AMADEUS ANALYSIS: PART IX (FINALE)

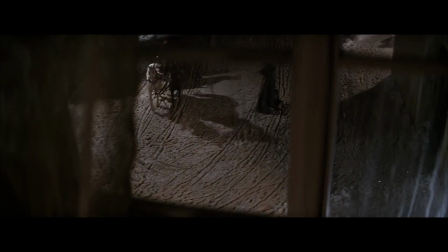1246s
We even see one in this scene where Mozart had just been commissioned to write his death mass, and we see it here after Mozart had fainted.
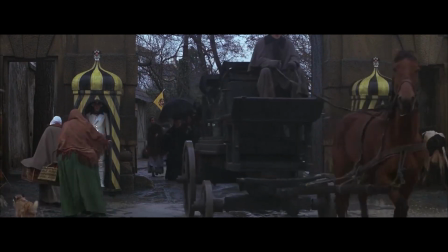1252s
People Mozart has had small relationships or acquaintanceships with are gathered in this spot as Mozart's coffin is taken away.
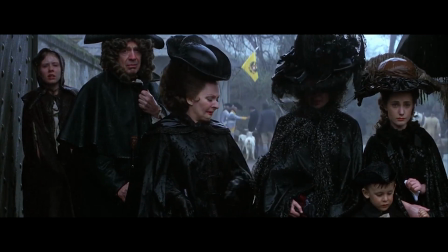1258s
Notice how we see Baron van Sweeten, but not Count Orsini Rosenberg or Kapelmeister Bono. I think this readdresses the fondness van Sweeten had for Mozart.
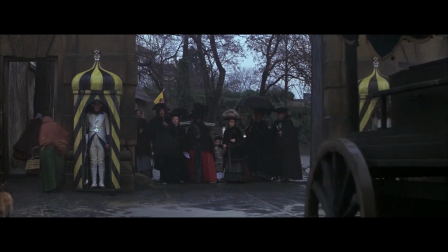1266s
Still, the fact that he isn't there shows Orsini never cared about Mozart and only cared about the arts and the maintenance of the emperor's duties or whatever.
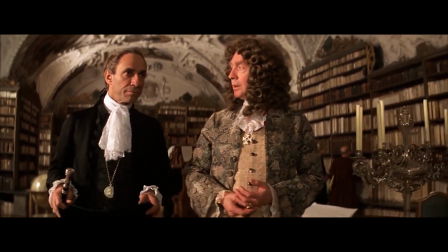1274s
We could see that throughout the movie, van Sweeten had lost some manner of respect for Mozart, but that he'd clearly been feeling sorry for him throughout this whole story.
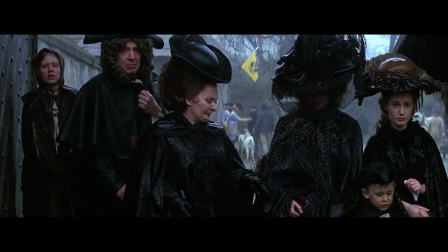1280s
So to see him here at this funeral just confirms to us his concern for Mozart. He does even seem to be the first person to mention Mozart to the emperor.
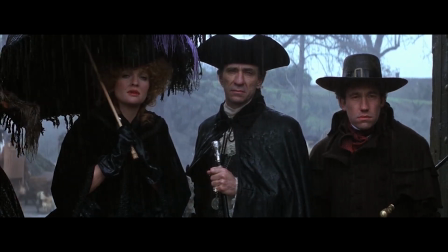1288s
Here we see Katarina, Salieri and Shikonida, three people whose faces of sorrow have different contexts depending on the person.
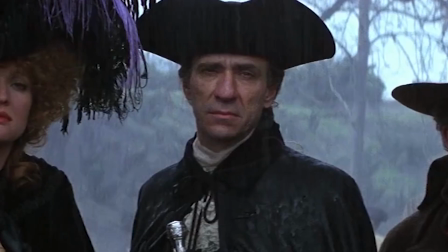1295s
For Katarina, we can see that she clearly loved him deeply. For Salieri, he seems both sad and dignified.
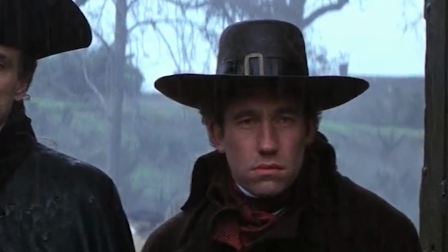1300s
For Shikonida, it seems as though he thinks he could have given Mozart some more money in order to aid his health. but you can make up your own mind as to what could be going on in their minds.
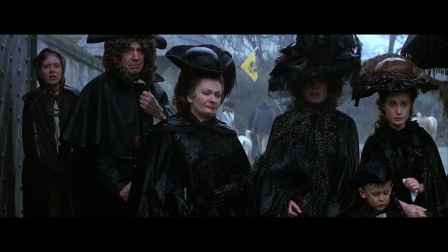1308s
We then cut to a group of people who seem to be far more friendly people in Mozart's life.
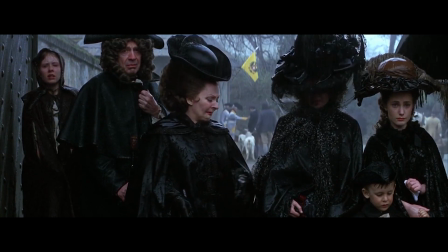1311s
His wife Constanza, her face almost fully covered, possibly out of shame for leaving him, but mostly just the overwhelming wave of grief she feels over losing him.
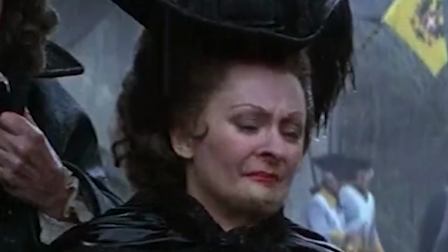1320s
Constanza's mother having realised that Mozart was having some serious issues, Mozart's son and possibly daughter on the right,
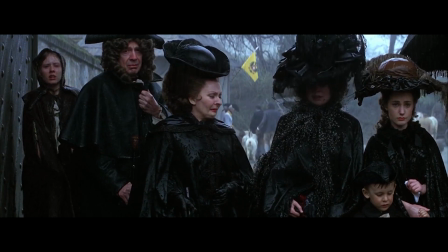1326s
though I'm not sure, Mozart had multiple children in real life, so I'm not sure who exactly his children could be in this film.
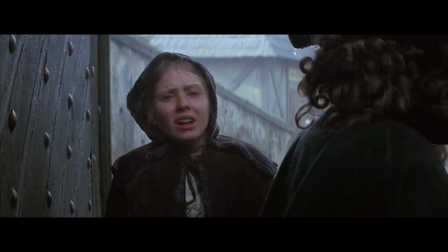1332s
But then seeing Laurel, the maid, having known everything she's been through, everything she's helped with, suspecting she may have helped Salieri to kill Mozart.
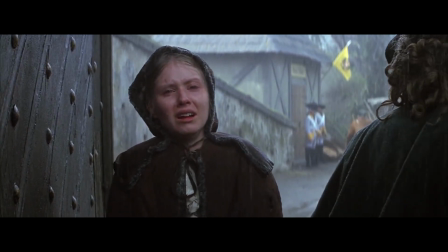1340s
Whatever she is thinking, there is definitely so much guilt here. It's quite strange that we can feel more sorry for her than Constanza.
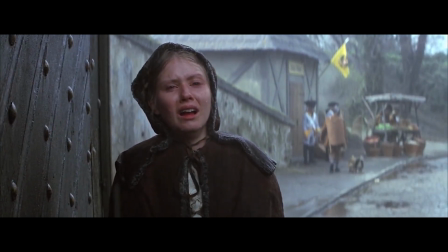1346s
I think there's a lot of nuance in that kind of context. It reinforces the idea that we are seeing this story from the perspective of the wrongdoers.
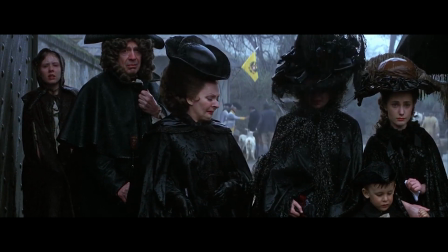1351s
The heavy rain is an oblivious touch, but it makes the scene so much more sadder. And again, you can connect it back to the metaphor of snow.
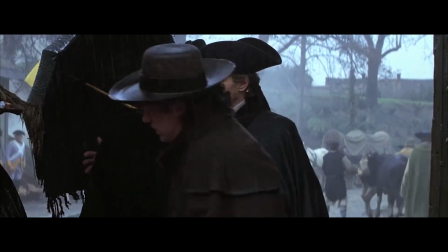1357s
The rain is pouring down and will soon freeze into snow, as Salieri's life freezes and is unable to go any higher,
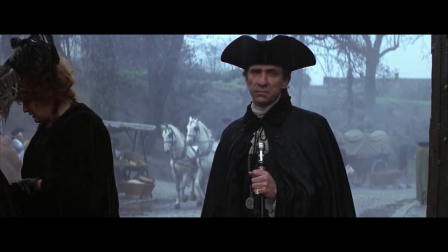1363s
as he gradually becomes frozen in this state of obscurity, never to be shown as much appreciation as Mozart.
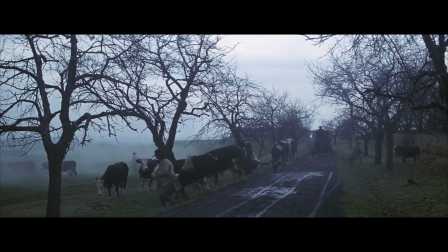1368s
Everyone leaves, and we slowly watch as it's revealed that while Mozart was a celebrity, he is not being given an honorary grave.
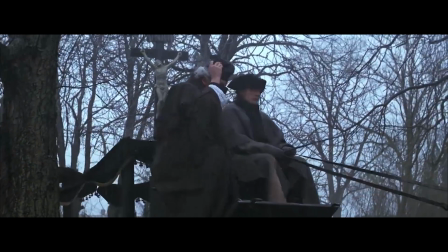1375s
The irony is so sad, he's being buried in a pauper's grave, as if he's just one of the commoners.
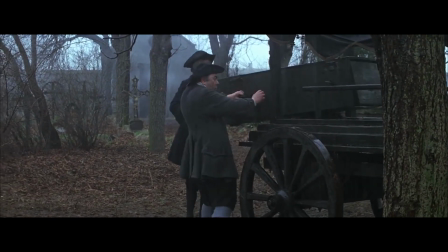1379s
Which is both cruel, as we feel as fans of Mozart, that he should have been given something better as a thanks for the amazing work he did.
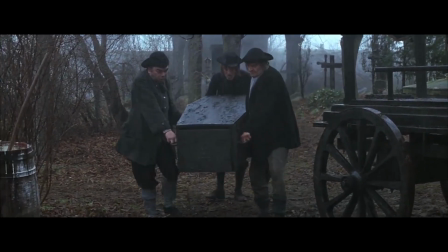1386s
At the same time, it's something that makes us feel closer to him.
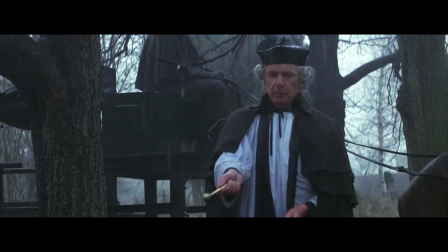1389s
Having been basically a pauper towards the end of his life, it cements his legacy as someone who was able to make music that is so relatable to the everyday person.
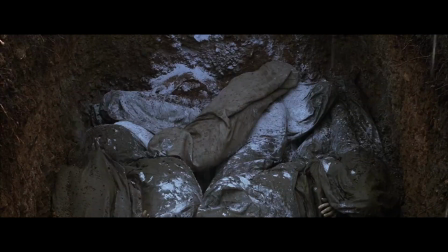1396s
That's just my interpretation. I find a lot of composers make classical music that's relatable to high class people who simply like classical music.
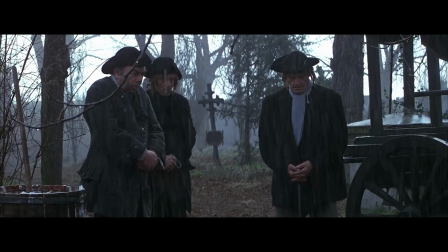1403s
Whereas I've always felt more of an array of emotions from Mozart's music that really feels like
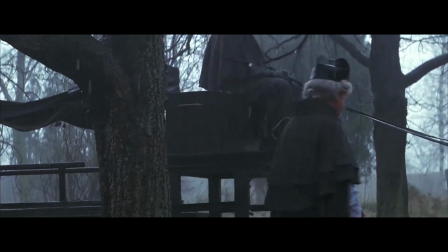1407s
he is a friend who understands truly how deep and layered emotions actually work.
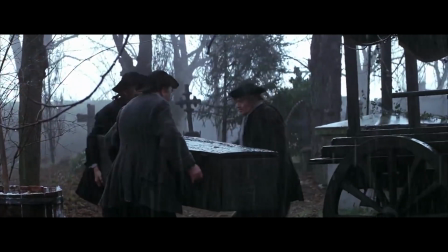1412s
Something everyone experiences. So there it is, he is buried. And yes, I have cried during this scene.
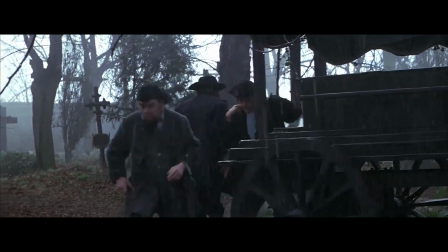1417s
Whenever I watch it, I just can't stop thinking he died too early and it's unfortunate he had to be buried like this.
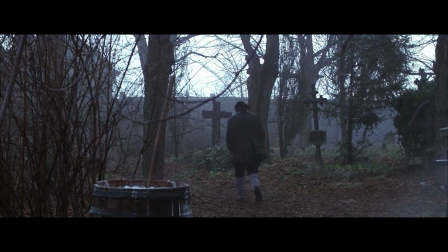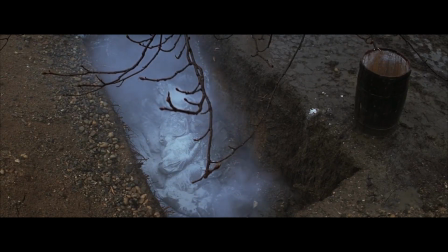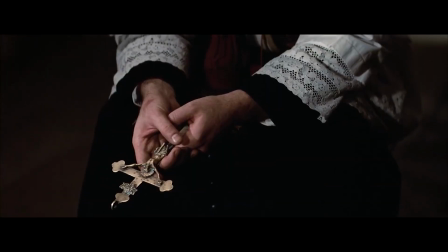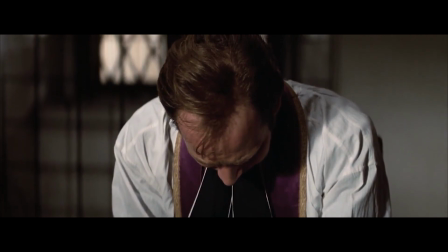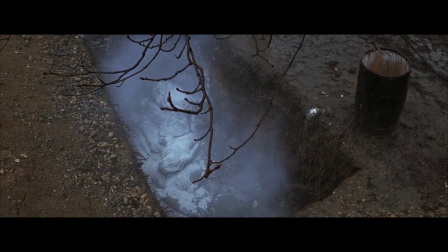1446s
So the lacrimosa comes to an end,
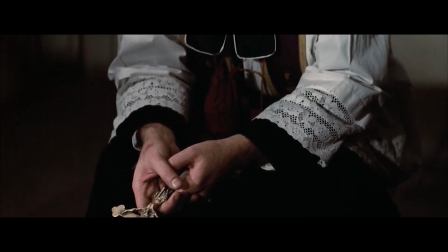1448s
ending on a major chord as we see that the priest has lost all grip of reality and has absolutely no idea what to think about anything Salieri has said.
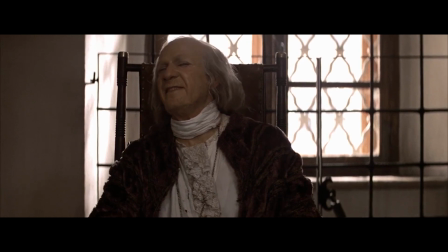1456s
It feels as though he's even beginning to question his belief in God, since the God in this story is so confusing and so enigmatic.
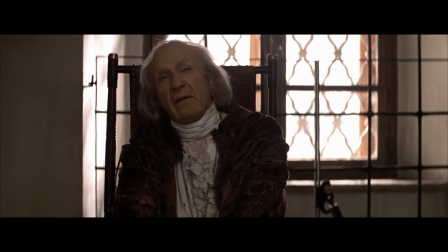1462s
Notice how it's morning here as well. The priest had been listening to Salieri all night, and again, the morning signifies some sort of clarity.
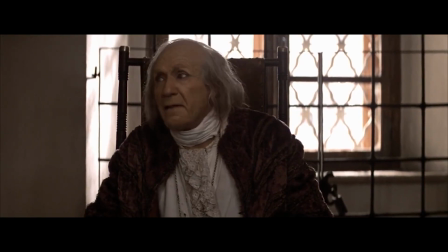1469s
In this last scene, it's still not clear whether Salieri did indeed poison Mozart or not, and we can make up our own minds.
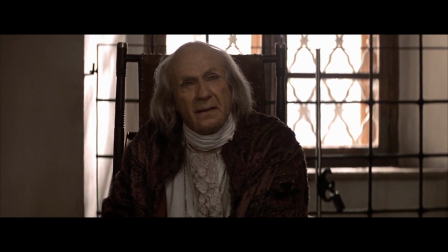1475s
I think the core of this film is that actually, it doesn't matter. What matters is the irony of how everything turned out.